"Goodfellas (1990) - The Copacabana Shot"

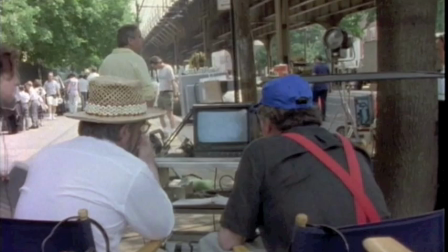The good thing about Marty is that he really has this movie in his head already. So the way we work together is that I looked at his shot list,
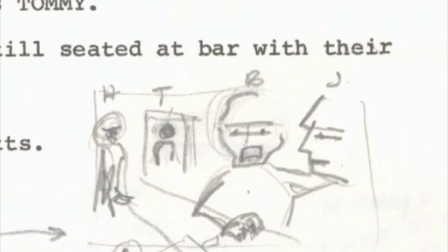then we look at the locations together, and we figure out if his shots would work on a location like this or that.
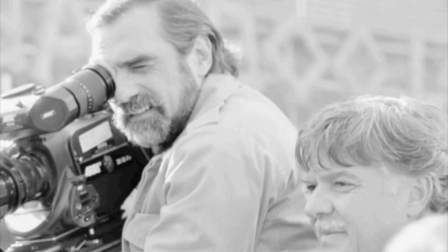So there is no discussion actually on the set anymore. I mean, we talk about shots, but it's not like we're trying to figure out what it's going to be.
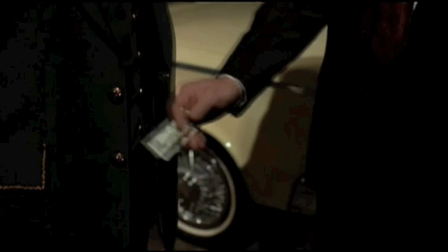So we know what it's going to be. There are many times that we didn't do any coverage at all.
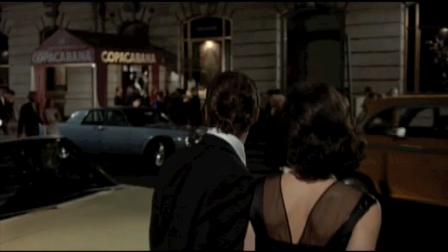Thank you, sir. All right, see you later. Thanks. What are you doing? You're leaving your car?
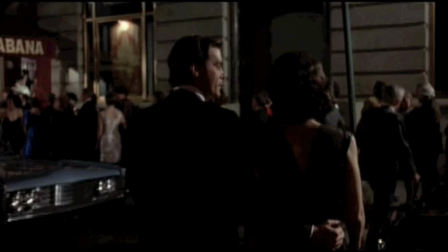I never even knew, when we were making it, what that scene was. I never knew. I was clueless. I'd never even seen a Steadicam. And that doesn't exist in the book.
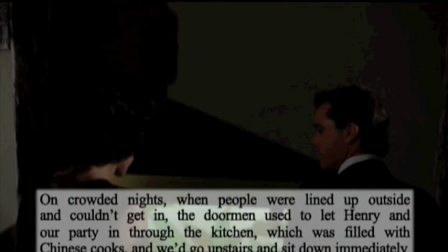But it does in just a couple of lines. Except a couple of lines in the book, in the hands of the director,
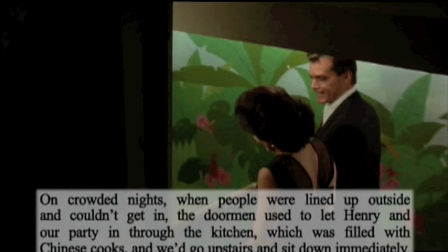that's where you begin to see a non-fiction book in detail really blossom into a kind of art.
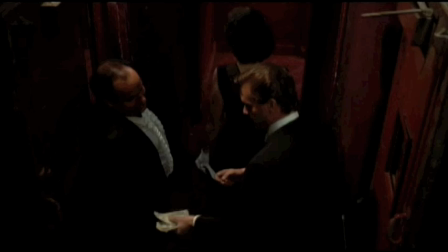What are you doing? Good, good, what's up? There you go.
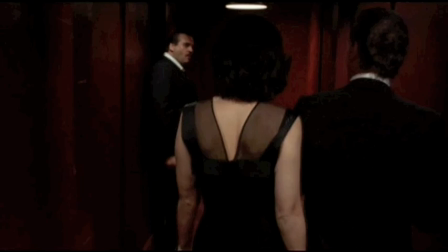The whole idea is that it had to be done on one take, so you don't feel that it was a series of cuts, or that there was a separation between him and the world that he was trying to get into.
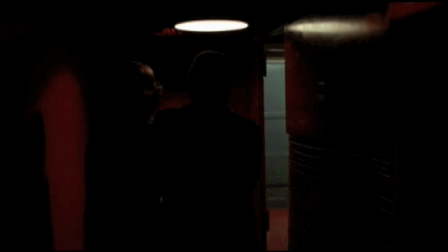The camera flowed through and just glided through this world, just all the doors opened to him, and everything just slipped away.
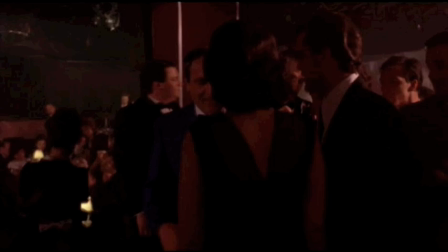It was like heaven. and then to emerge like a king and queen. This was the highest he could aspire to.
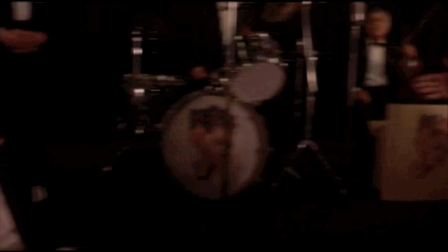It was kind of tricky also to get all the actions right because Marty is so very accurate about every single timing.
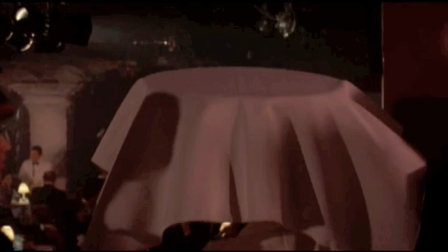You know, what the people do in the kitchen. The guy with the table comes at the right time and brings the table over. All these things were very important. But as far as I remember, we shot the scene only eight times and it was not even a full day.
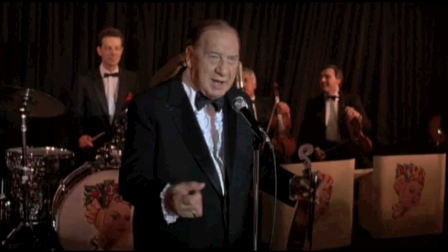But we wanted it really in one shot and we got it in one shot.
Take my wife, please.
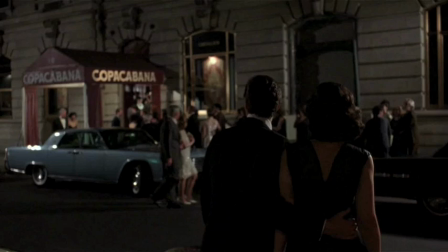Thank you, sir. All right, I'll see you later. Thanks. What are you doing? You're leaving your car? Watch, it's the car for me.
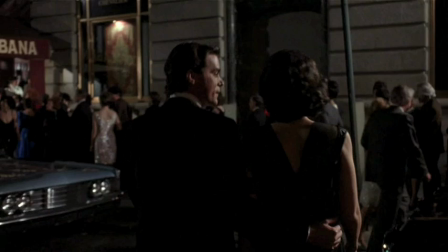It's easier than leaving it at a garage and waiting. It's a lot quicker that way. You know what I mean? Huh?
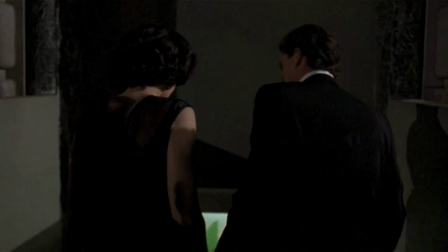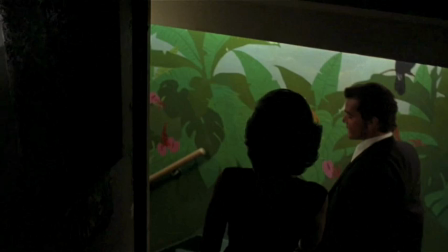I like going this way. It's better than waiting in the line.
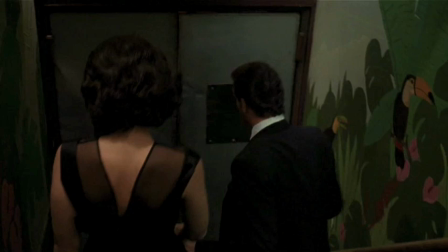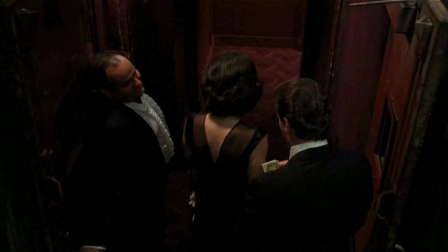How you doing? Good, good. What's up? Here you go.
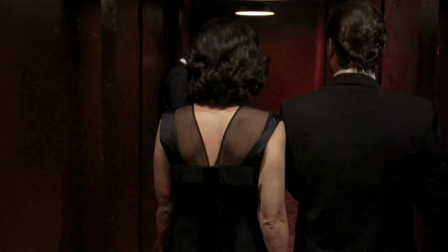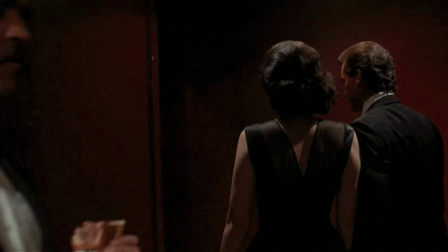How you doing, Gino? How you doing? Good, good. Hey.
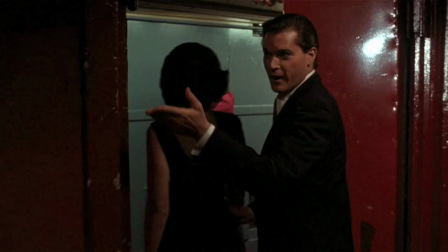Every time I come here, every time you two, don't you work?
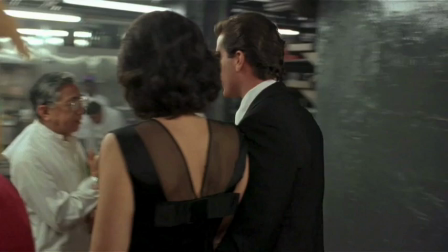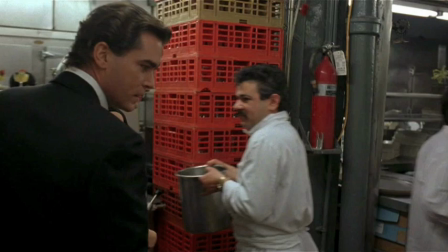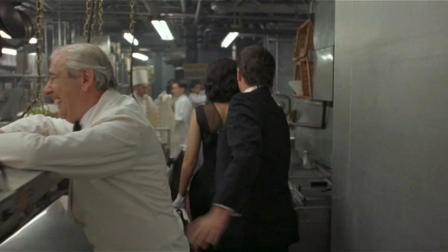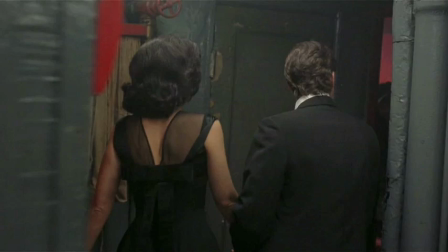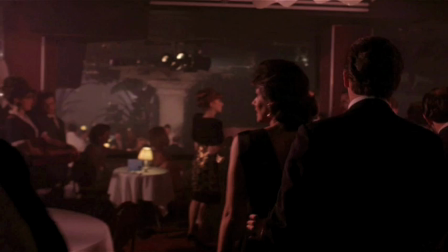Hey.
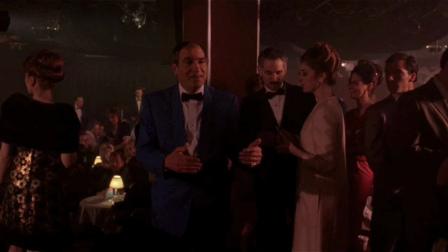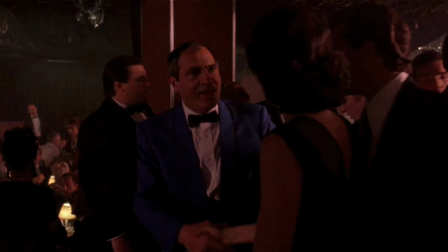How you doing? How you doing? Henry, nice to see you. Yeah, good seeing you.
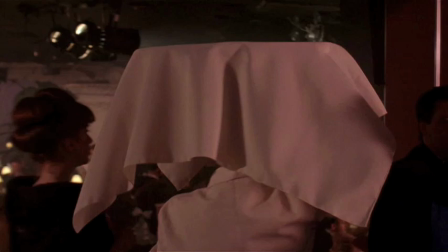Hi, how are you? Anthony, right in the front. Great, great, thanks. Anything you need, Henry, just let me know.
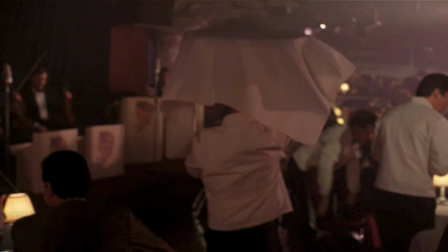Hey, how's the weekend? I know you're waiting for him, hey, but I'll be right with you. I have another drink.
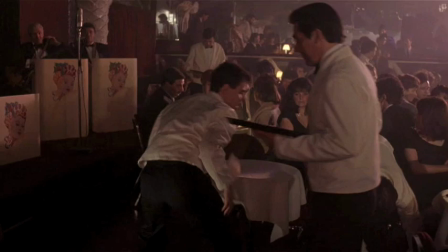Good. Good luck.
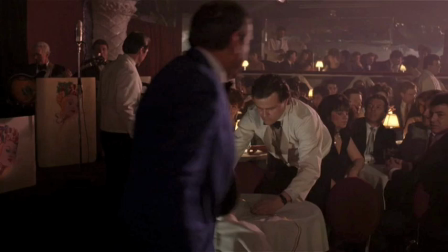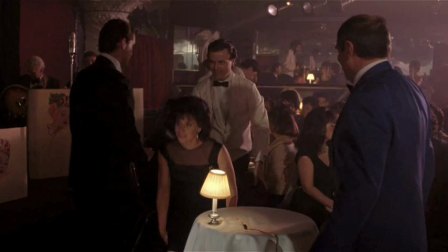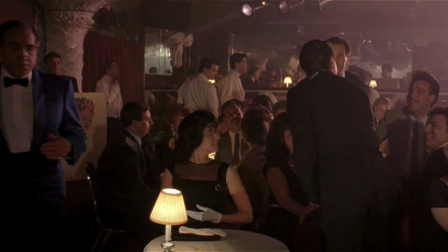Tony, thanks a lot. Appreciate the back. Hey, how are you guys doing? How are you?
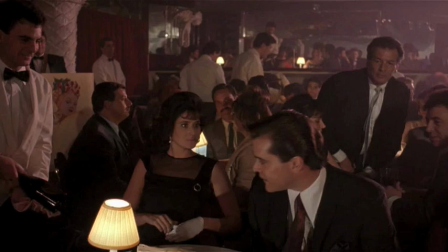Good to see you. Hey, Henry, how are you? What's up? Good, good. How you doing?